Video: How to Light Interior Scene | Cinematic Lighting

We recently put out a spec commercial for Synology, and it was a pretty fun project, and we also learned a lot in terms of how to script, light, and shoot funny style commercials such as this one. In this video, I'm going to cover those topics, as well as break down the commercial from start to finish. The first topic I'm going to cover is the general idea of this project and how it was scripted.
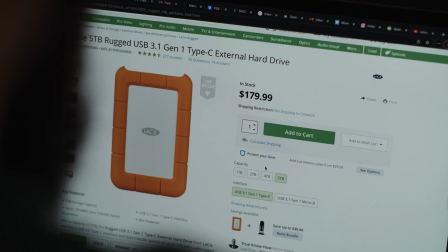0:21 This day and age, anybody can relate with the topic of media storage. And honestly, this video we felt a lot of people in our audience could relate with. And that's the first thing when it comes to making commercials like this. What topic can the viewer relate with?
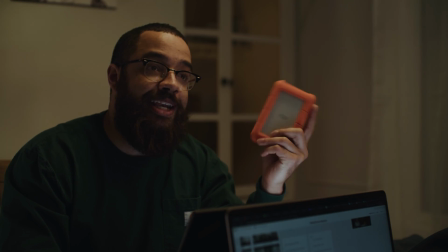0:34 In this case, it's the frustration of media storage and editing off external hard drives.
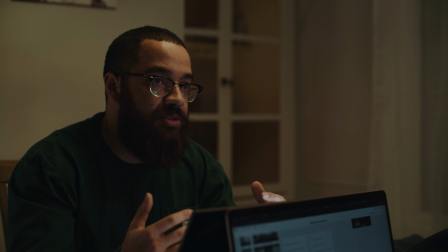0:38 And that introduces our characters, the frustrated editor, me in this case, and the fellow team member who insists that we continue just to buy drives, which is Adrian.
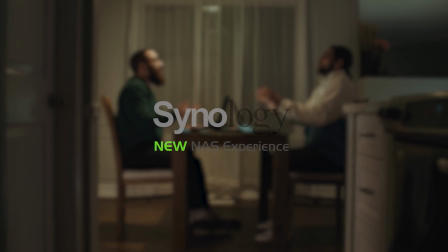0:47 We're going for the type of ad where we don't even mention the product in the video, as the viewer has to come to the realization of what the product is being advertised. In my opinion, this is one of the best ways of advertising. What we are doing is we're introducing problems that the product will solve.
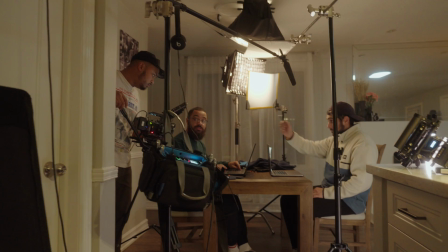1:00 This allows the viewer to question what the ad is about, and in turn keeps their interest. We had the general idea of what we wanted to do, but we kind of scripted it on the fly. And the way we did that is we listed the problems that the NAS system will solve, and then scripted it based off of that, which was pretty straightforward.
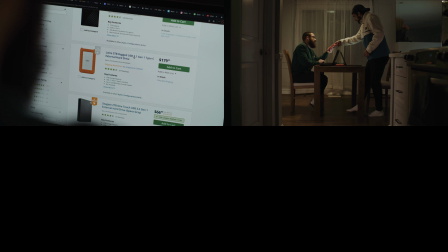1:18 And there's only really 4 shots in this: the over-the-shoulder shot, the intro and outro wide, which are the same shot, medium shot of me, as well as the medium shot of Adrian. Looking at the first shot, this is introducing the problem, so I'm actually looking at hard drives in this case.
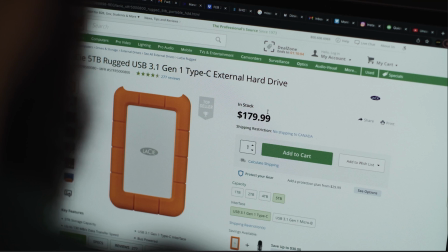1:31 And for composition, it's a standard over-the-shoulder shot, pretty basic. The only thing with this over-the-shoulder shots is that you want the shoulder and obviously the side of my face in the foreground here. This just adds depth to the image, and with the separation, you can see that fall off on there.
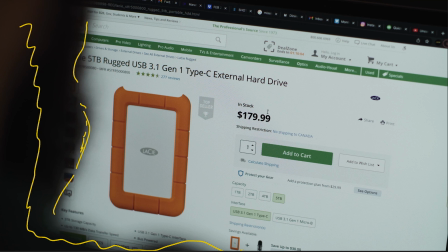1:50 There's not much lighting here, it's just the screen, it's super flat. But what we also wanted to do is show the frustration of the editor, so we have so many different tabs open across here just to add to the frustration and what's going on in the whole skit.
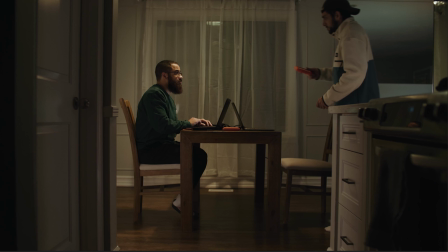2:05 Now the next shot here is the intro shot. So we wanted a wide with the table in the center of the frame, and then we have our light coming from the top. I'm going to talk about lighting next. But in terms of composition, we have a bunch of things in the foreground that draw our eye to the center of the frame.
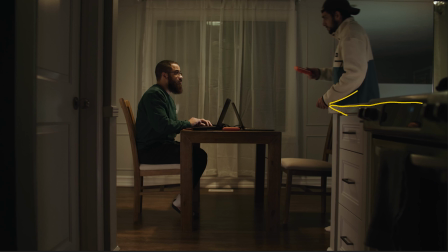2:22 So if we look at this direction of the counter, that's leading our eyes to the center, and then just the lines in the door frame as well. This is just classic composition when we're talking about leading lines.
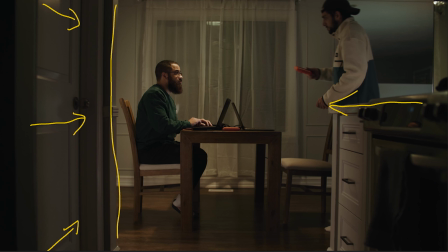2:36 And then we also have some sort of a frame that draws our eyes to the center as well, shooting through the wall on the side with the door, as well as this countertop. This is the same thing as the outro. We would prefer that if this was a dolly shot, so we had a dolly in for the intro and then a dolly out for the outro, but we're just shooting this on a tripod. So what we ended up doing is just adding zoom in post.
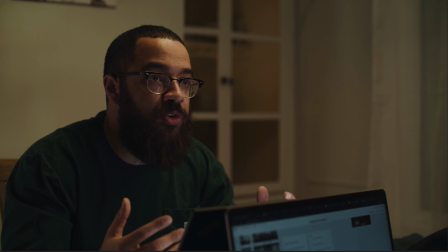3:00 The first medium shot we're gonna look at is of myself, and this was a tricky one to actually set up in terms of composition because we were shooting against a flat wall. So it was really hard to get that separation and get that depth. So what we're trying to do is, again, shoot in the L of the room.
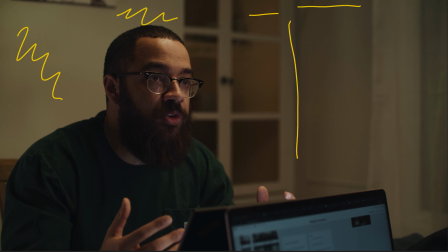3:17 So we're shooting into that corner, and that's going to give us the most separation. And we wanted to add a bunch of things in the foreground so you have that depth and interest in the frame. So in the foreground here, we have this laptop, and then we have my laptop, and then my hands talking.
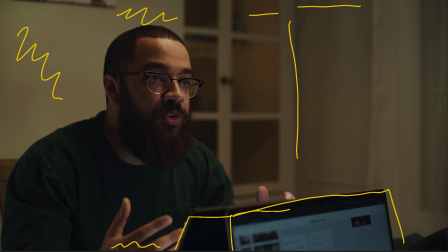3:34 And then, as I said, I'm on the left third. So if we were to put grids up on this, you could see that I'm right in that center of that grid. And yeah, that was pretty much it in terms of composition with this. So the next thing that you're going to see is when we look at Adrian's frame.
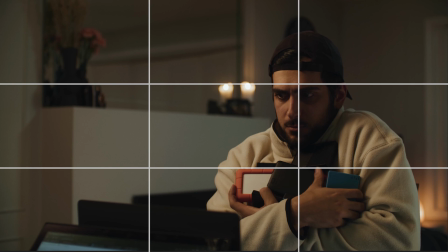3:50 Adrian is in the right third of this. Now this is tricky when it comes to dialogue scenes, and we don't have a lot of experience when doing these skits like this, so we were just going off of basic composition, what we like to do in terms of putting our subject on the third.